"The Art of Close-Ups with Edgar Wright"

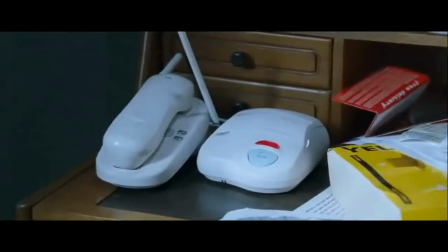[0:17]
Hey, I'm Edgar Wright, and I'm here to talk about close-ups with Mr. David Chen.
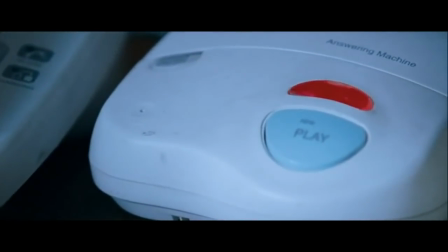[0:22]
I'm a big fan of getting into a scene late and leaving a scene early.
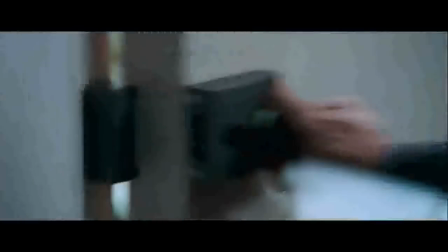[0:27]
That's what they always say in writing, is like, sort of, come in late and leave early. And I think that using close-ups, for me, is a good way of doing that.
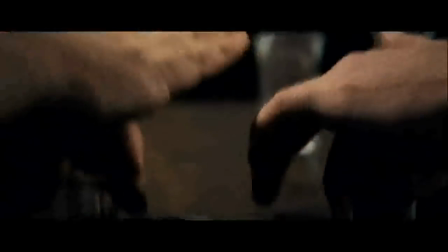[0:35]
In Shaun of the Dead, the close-up montages were kind of sort of making fun of action,
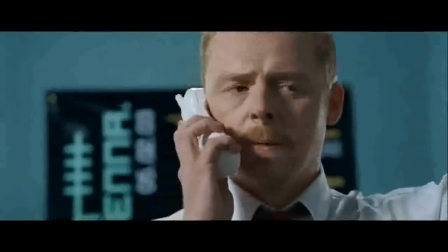[0:42]
tooling up montages in a way of taking quite mundane actions.
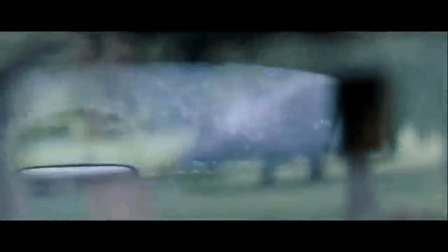[0:49]
And the idea was in Shaun of the Dead that you have all these mundane actions in the first half and you finally build up to the final one, which is a gun tooling up montage.
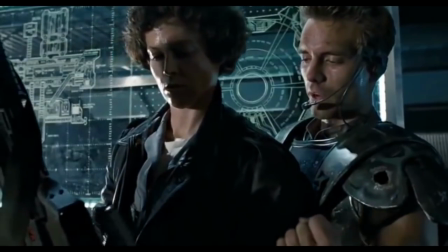[0:58]
Usually tool up montages are about weapons. James Cameron is like the king of the tooling up montage.
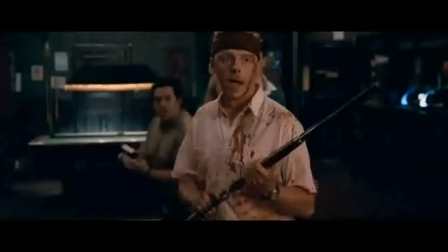[1:06]
Robert Rodriguez does it. So I like that idea of building up to a true action montage.
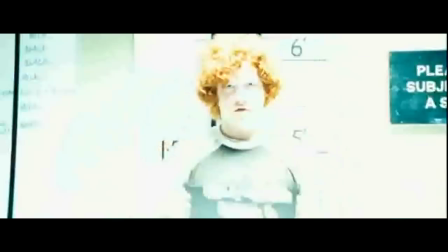[1:14]
Then in Hot Fuzz, the idea was to subvert that by taking the most boring parts of police work, like paperwork,
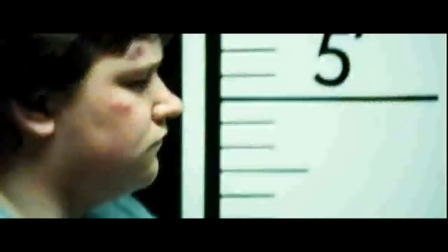[1:22]
and making it super stylized and sort of approaching
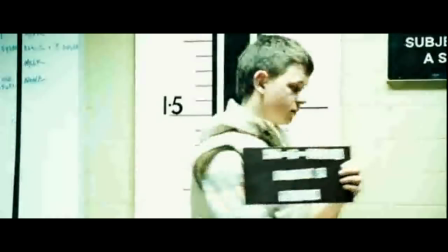[1:27]
it in the way that Michael Bay or Ridley Scott or Tony Scott would.
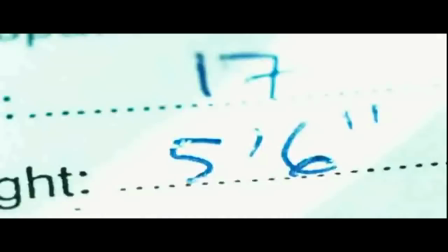[1:32]
But that was the idea of taking the boring parts of the job and fetishizing them, people always kind of say, oh, you know, that's straight out of Evil Dead 2.
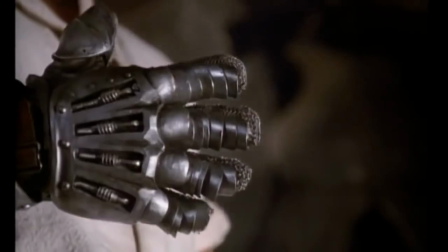[1:40]
And even though I absolutely adore those sequences from Evil Dead 2 and Army of Darkness especially,
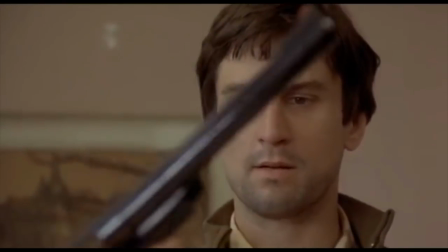[1:47]
like Martin Scorsese, I think, is the king of the close-up.
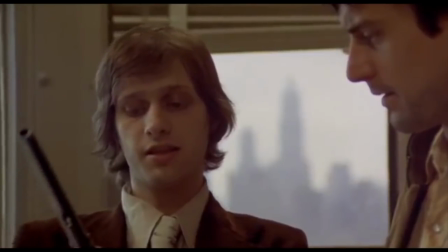[1:49]
And I think particularly in like Taxi Driver and Goodfellas, the use of close-ups would always fascinate me.
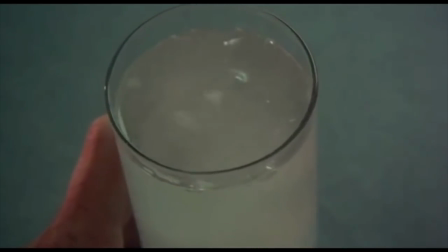[1:57]
And in fact, strangely enough, on Shaun of the Dead, the director of photography was the camera operator from Goodfellas,
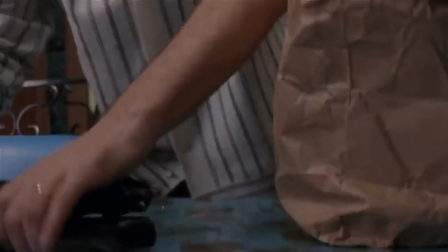[2:04]
david dunlap he had shot a lot of those kind of close-ups including the close-ups
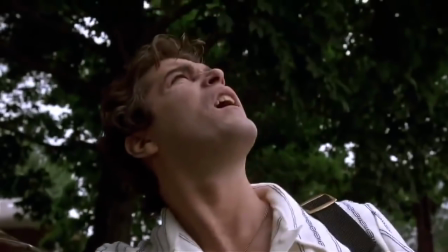[2:09]
of the helicopter in the helicopter scene some good fellas so i'd always be like um in awe
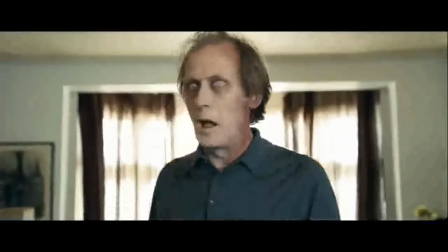[2:15]
of his uh like operating skills with some of those close-up sequences like you know doing doing a whip pan onto a close-up
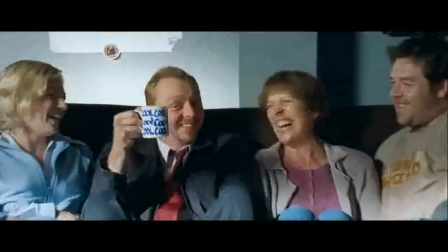[2:24]
of like a mug there's a there's a bit in shawn of the dead where we whip pan onto a mug that Simon is holding and the easy way to
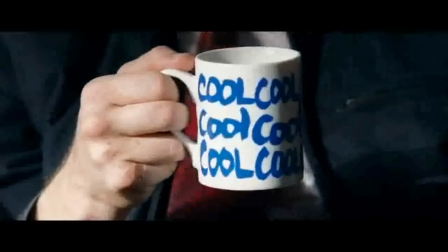[2:33]
do that which people do usually is is reverse it so you start on the hero shot of the mug and then reverse it but
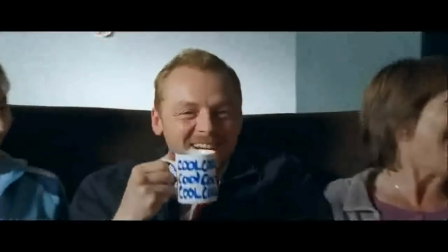[2:40]
David was a good enough operator that he could just whip onto it and like land dead center which if you've ever done any camera work you know that on
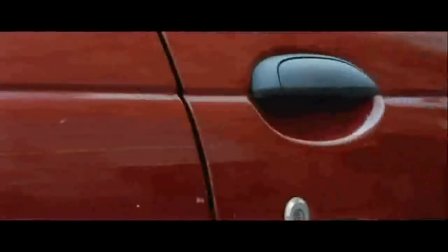[2:47]
a long lens that kind of show is actually really tricky I think sort of the thing is when there are transitions it actually is a way of like you being
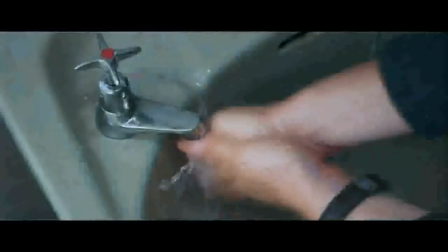[2:55]
in control of the the rhythm that the scenes all have beginnings and ends and usually transitions are a way of kind of like
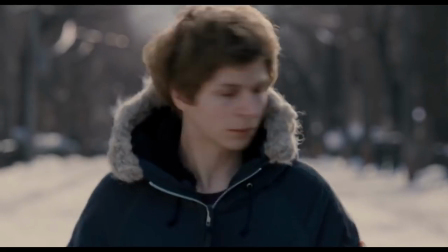[3:03]
um being in control of that is that this is the last shot of the scene and and the reason is because somebody walks in front of the camera or
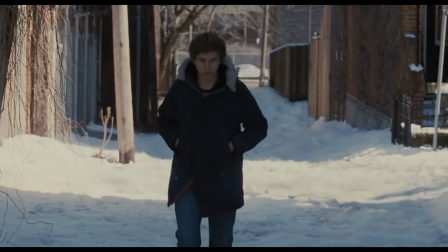[3:10]
we black out like in scott pilgrim there are some shots where the we just turn the lights off in the stage which is always
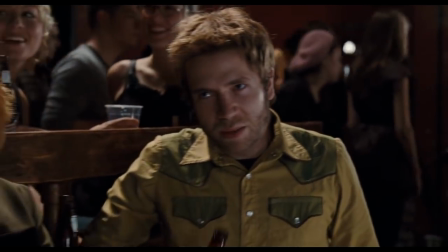[3:17]
a fun thing to do is like do it like a theatrical blackout and if you're watching that movie there are scenes where the lights go out and we literally
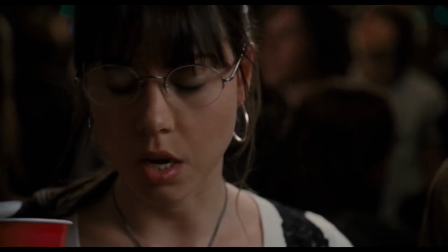[3:24]
did that on set where we just like flipped the like the main the main lighting switch and all the lights would go dead like
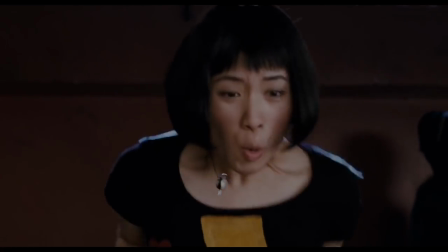[3:30]
you know off and it was helpful for the actors because they would really know like this is the last line of the scene boom the lights
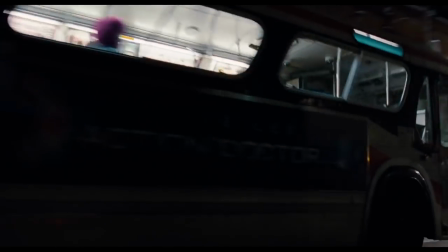[3:37]
are out it was sort of a way of kind of controlling the the script the first movie i ever did a fist of the fingers i never
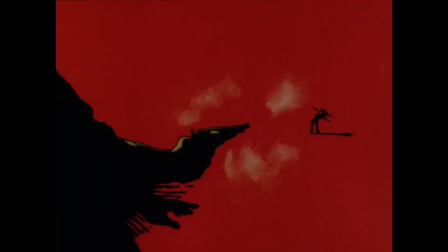[3:44]
had enough coverage like it's one of the reasons that like i'm not happy with that movie is it doesn't really feel like anything else i did mainly because i
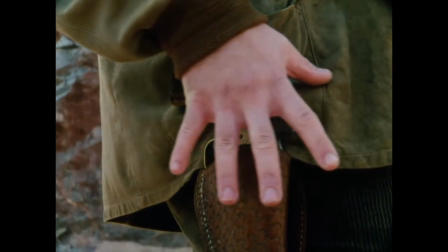[3:51]
just didn't get the the coverage and i never had anything to cut away to so i could never make it go faster and so
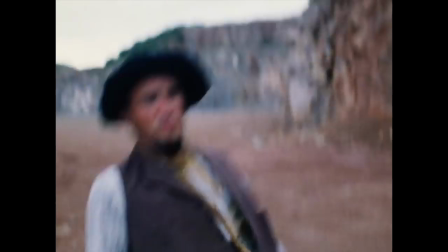[3:58]
i think i'm always like looking at different ways to kind of like um keep the
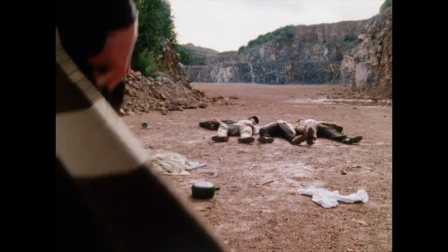[4:04]
pace up of the film and sometimes the the close-ups is always a good way of doing that it's like if you start on